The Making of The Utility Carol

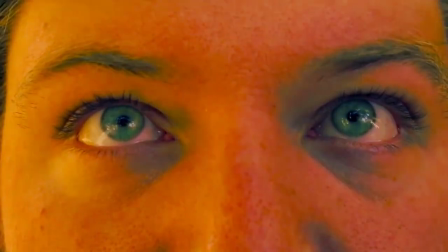504s
That took a few tries. this has weird special effects I can't do good special effects so I try to compensate by making weird and different special effects and some of the stuff in here ended up being weirder than what was in my head which is kind of a first
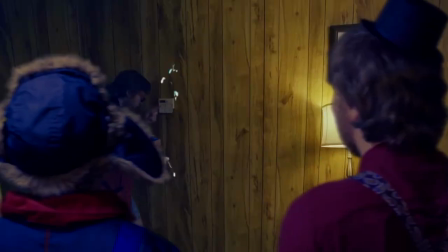521s
yeah it's probably like confetti transport oh yeah that was actually really fun to film
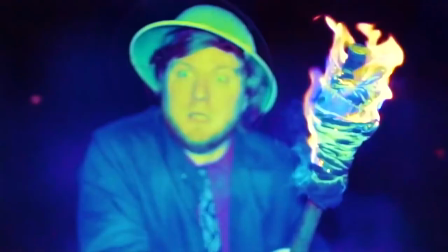526s
yeah that and then the flaming torch is pretty fucking sweet I don't think he's ever lit anything on fire. With a purpose. Yeah, with a purpose. It's a key thing. Devin has a weird way of editing a style that I don't know what to expect.
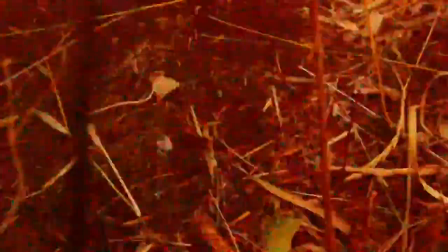545s
Anytime he gets a bunch of footage. And then he'll throw in these transitions and weird color effects that I was like, I don't think anyone would have done that. I'm not saying that's bad or good. It's just Devin. i've always tended to try to give the craziest colors possible to my film uh i try to bring up the saturation put oranges here put blues there to the point where it's just about just about to make people throw up but it doesn't i'm always testing that limit of how colorful i can
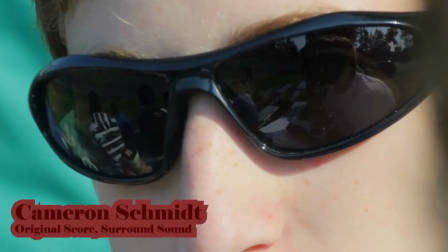577s
make a video the way i think of it is how can he not have this style he's such a i mean he's devin no
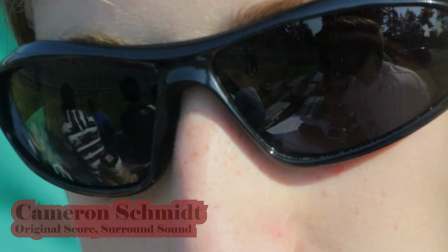584s
matter what happens so it's hard for me to think of him making something that isn't uniquely his. Devin came to me asking me if I wanted to produce a song for the Utility Carol. He asked me if I could produce a song that was kind of like 80s Madonna-ish and I worked with another person named Maddie Malcolm.
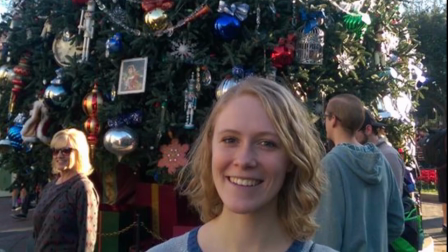607s
I assumed he'd want me to be acting in it because that's usually what I'm doing,
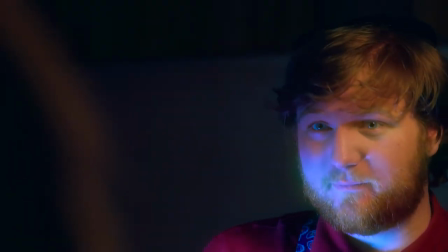612s
but then he mentioned he wanted me to actually write a song, and I was kind of taken aback.
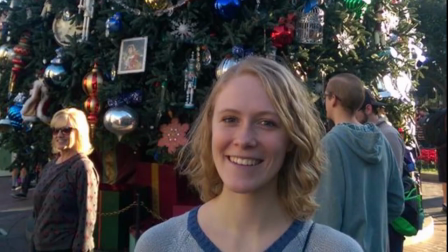618s
I was first nervous because I had never written any songs that anyone had ever heard before. She helped me with the lyrics, I did all the music, and then we brought Jessica in afterwards,
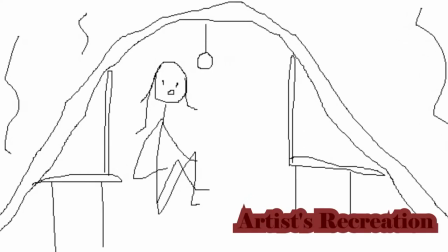629s
made a makeshift sound area in the middle of Devin's living room.
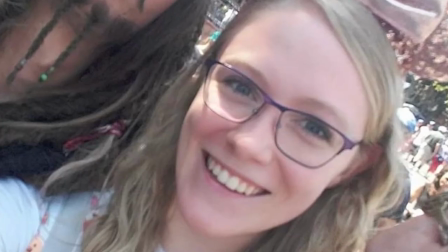636s
He had a bunch of that foam stuff that's on the walls of recording studios. And then we had the microphone, Jessica, then like two tripods on either end. Oh, and the chairs, because remember, the chairs are kind of used to help kind of like, like there's chairs used to become a canopy.
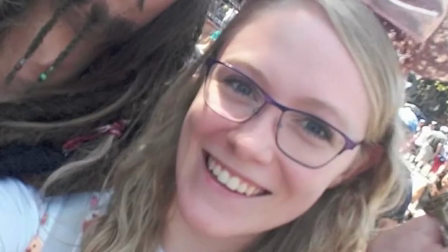653s
And we just kind of like propped it up and Jessica was like squatting in the middle of all of it, recording it. I'm really not much of a, I need the best to be the best kind of thing. I'm like, you just throw some shit and I will do it. And then added the vocals and I mastered from there.
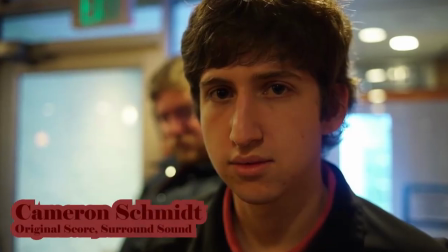672s
I just handed in the 7.1 sound mixes yesterday and I handed in the score,
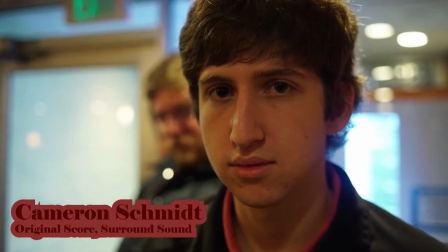681s
the music, oh, month plus ago I think.
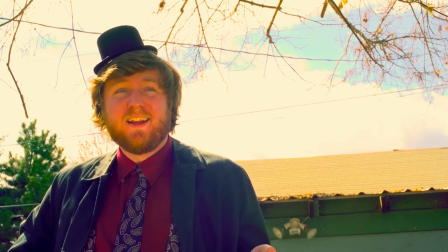685s
For most of the score what I had was effectively the rough cut that Devon sent me and I just went through that.
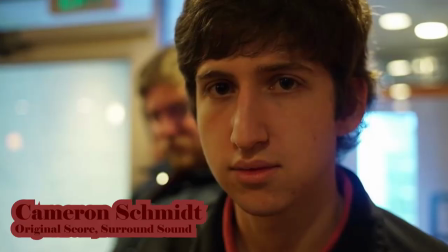692s
I saw the cues that needed to be scored, for instance, a character appearing or something interesting happening, and I scored based on that.
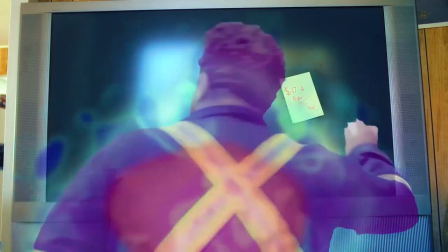702s
When you have something that's like Quentin's ghost coming in, you need something that's horrifying,
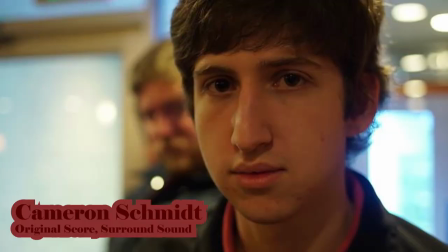707s
that sort of draws the viewer into that grotesque scene.
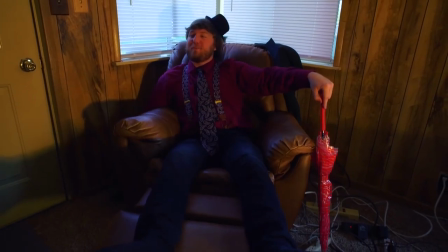713s
When you have something like Quentin coming in the house, you need something jaunty and upbeat. And so my goals were sort of to take that and just make something that was nice and that fit.
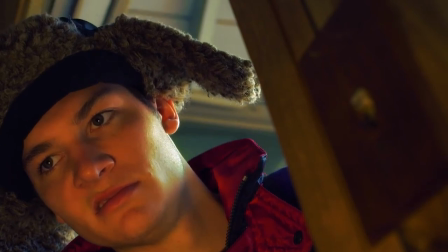724s
Andrew's been in god knows how many retarded roles. Like literally making fun of retards. I wasn't playing a retard this time, so I think that helped.
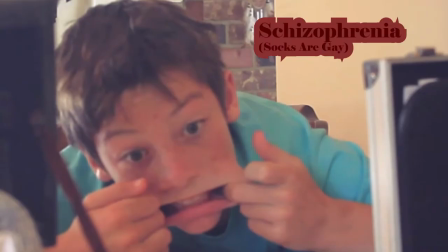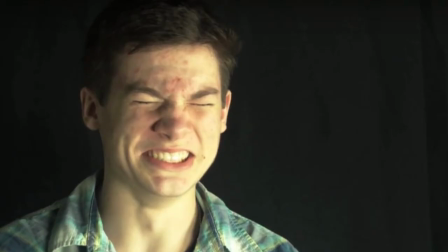Yeah, it seems like you went from retard with Febreze to just straight up in red.